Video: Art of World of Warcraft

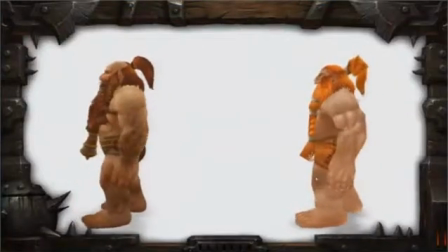the same level of quality as our Panda models.
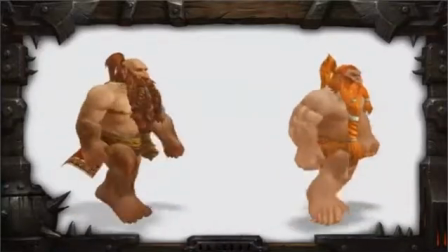Here's an example of preserving his animation.
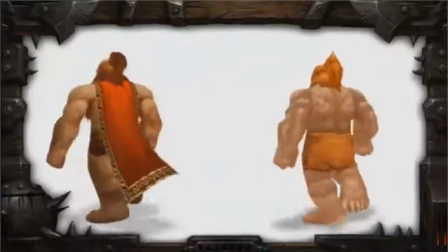You can see we're still trying to keep that same feel and look of the dwarf, but we just added a little more weight and loosened up his body.
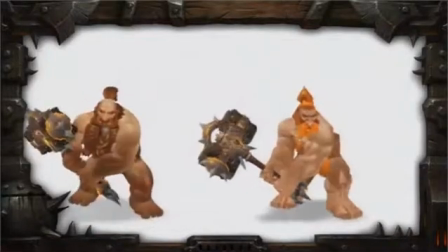You can see his facial hair is moving. The current model wasn't really handling dynamic poses all that well.
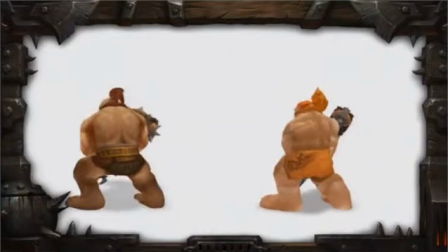So you can see the updated model with the additional geometry is able to handle that.
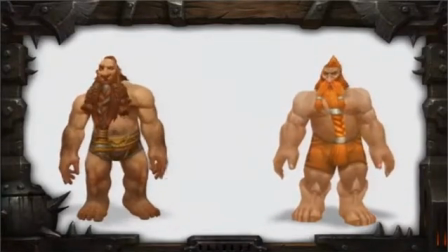Some animations were just not coming across very well, so the animators wanted to punch up their personality.
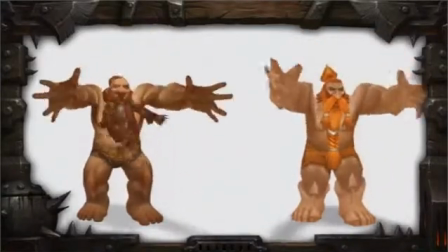Some animations just by adding expression and animating the hair just really helped to make it pop out a lot more.
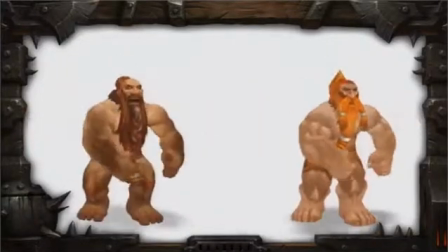And if you choose to customize without a mustache, you can see all the hard work the animators put into the face.
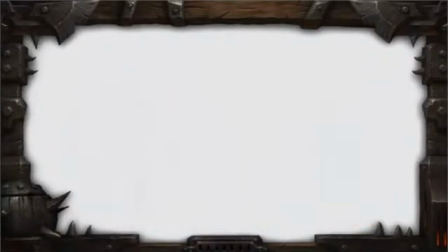So same process with the orc. His hair was stuck to his body.
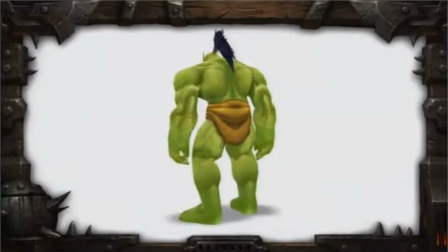His face was looking a little plain, and he just needed to be updated.
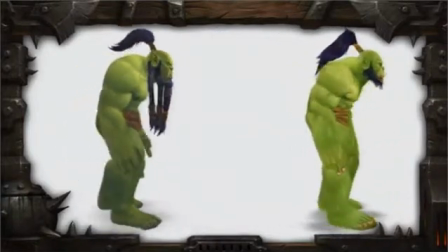You can see his hair is detached from the body. He just looks a lot more aggressive and feels a lot more muscular.
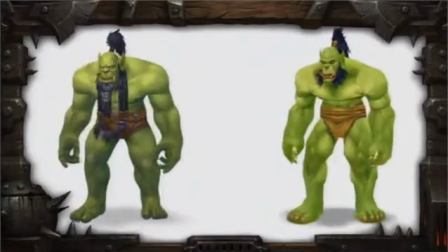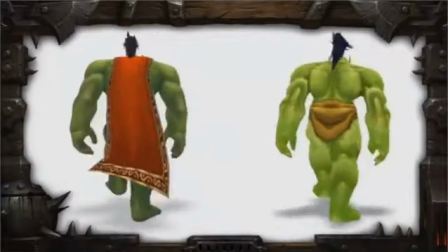We got rid of a lot of the pops and hitches that were present in his animations.
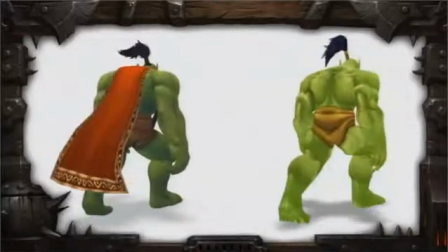With the walk, we really wanted to increase his weight a little bit more, just make him feel heavier.
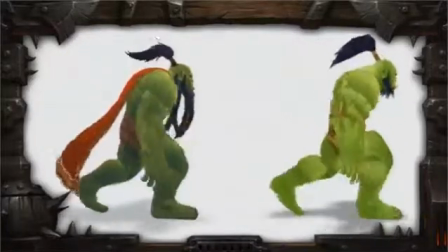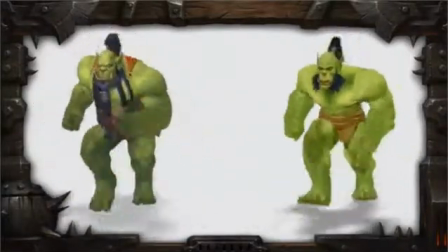You can see we've loosened up his body a lot more.
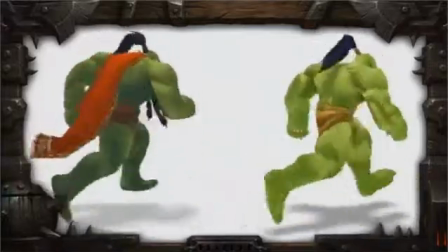All the characters' capes now have a chain of bones, so they'll flow more naturally. Yeah. And same with his emotes. He went through the same touch-up process, just trying to still preserve the existing animation,
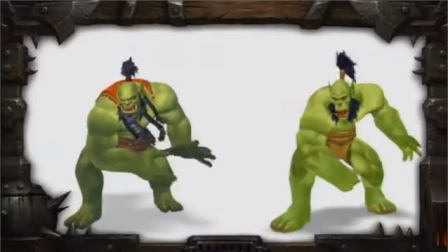just punching it up a lot more. Animations that didn't have a whole lot of movement now have more fluid motion.
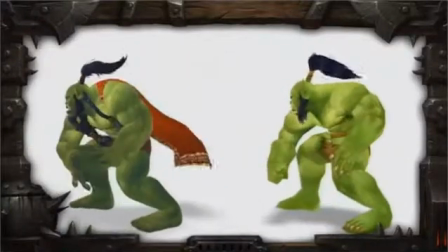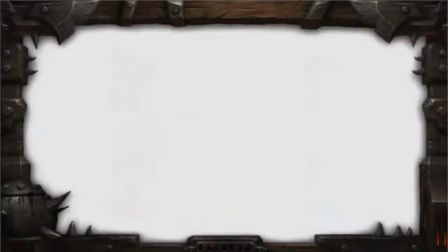And here's a quick glimpse of the gnomes. By this point, the team has come onto the gnomes.
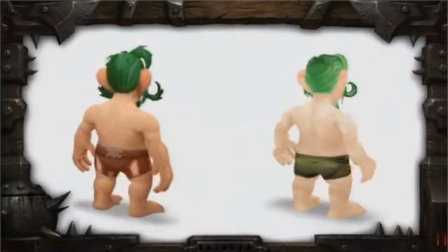They're comfortable with the facial rig. They've applied the same touch-ups with adding animation to the hair.
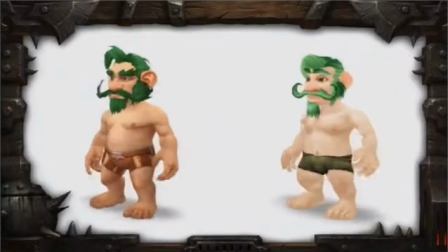And he's just consistent with the orc and dwarf.
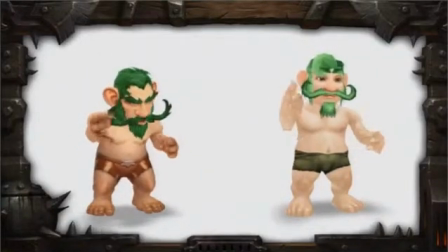His facial features are a lot larger, so you can really make out those expressions.
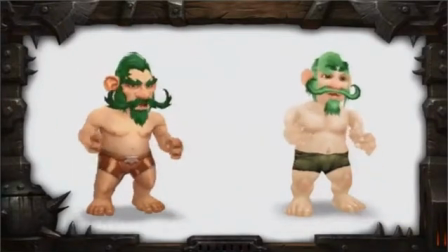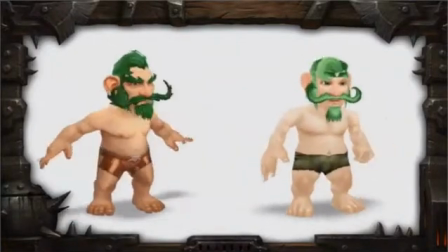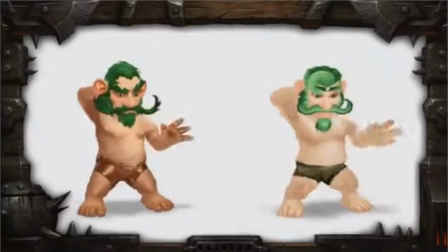And something is, just by adding a facial expression to the dance, just helps make it pop out a lot more.
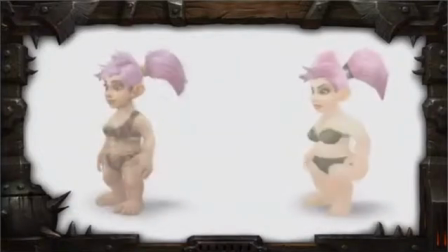It makes it pop out a lot? Oh yeah, a lot more. Poor choice of words.
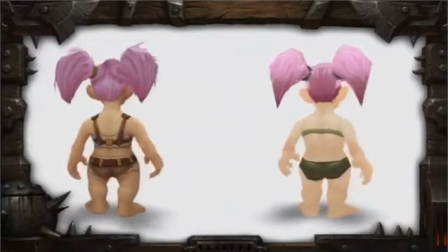The animators had a lot of fun with the gnome female. You can see her hair also has movement now.
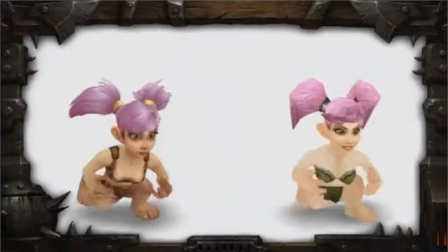She's got a lot more character to her face. You can really see the emotion coming out of the animations now.
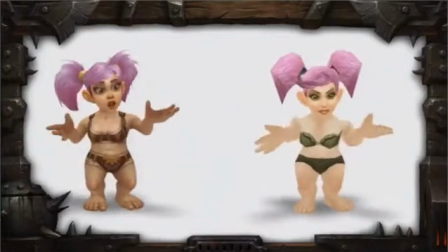If you look closely, her cheeks are moving. You can see all these different shapes that have been posed in her emotes.
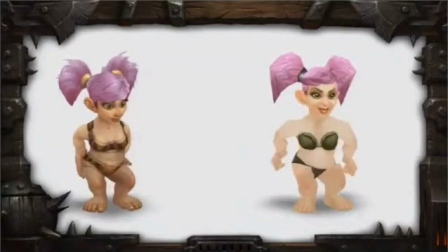And her dance looks more like she's twerking now, so it's good.
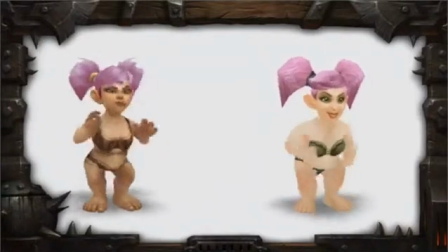It's nice.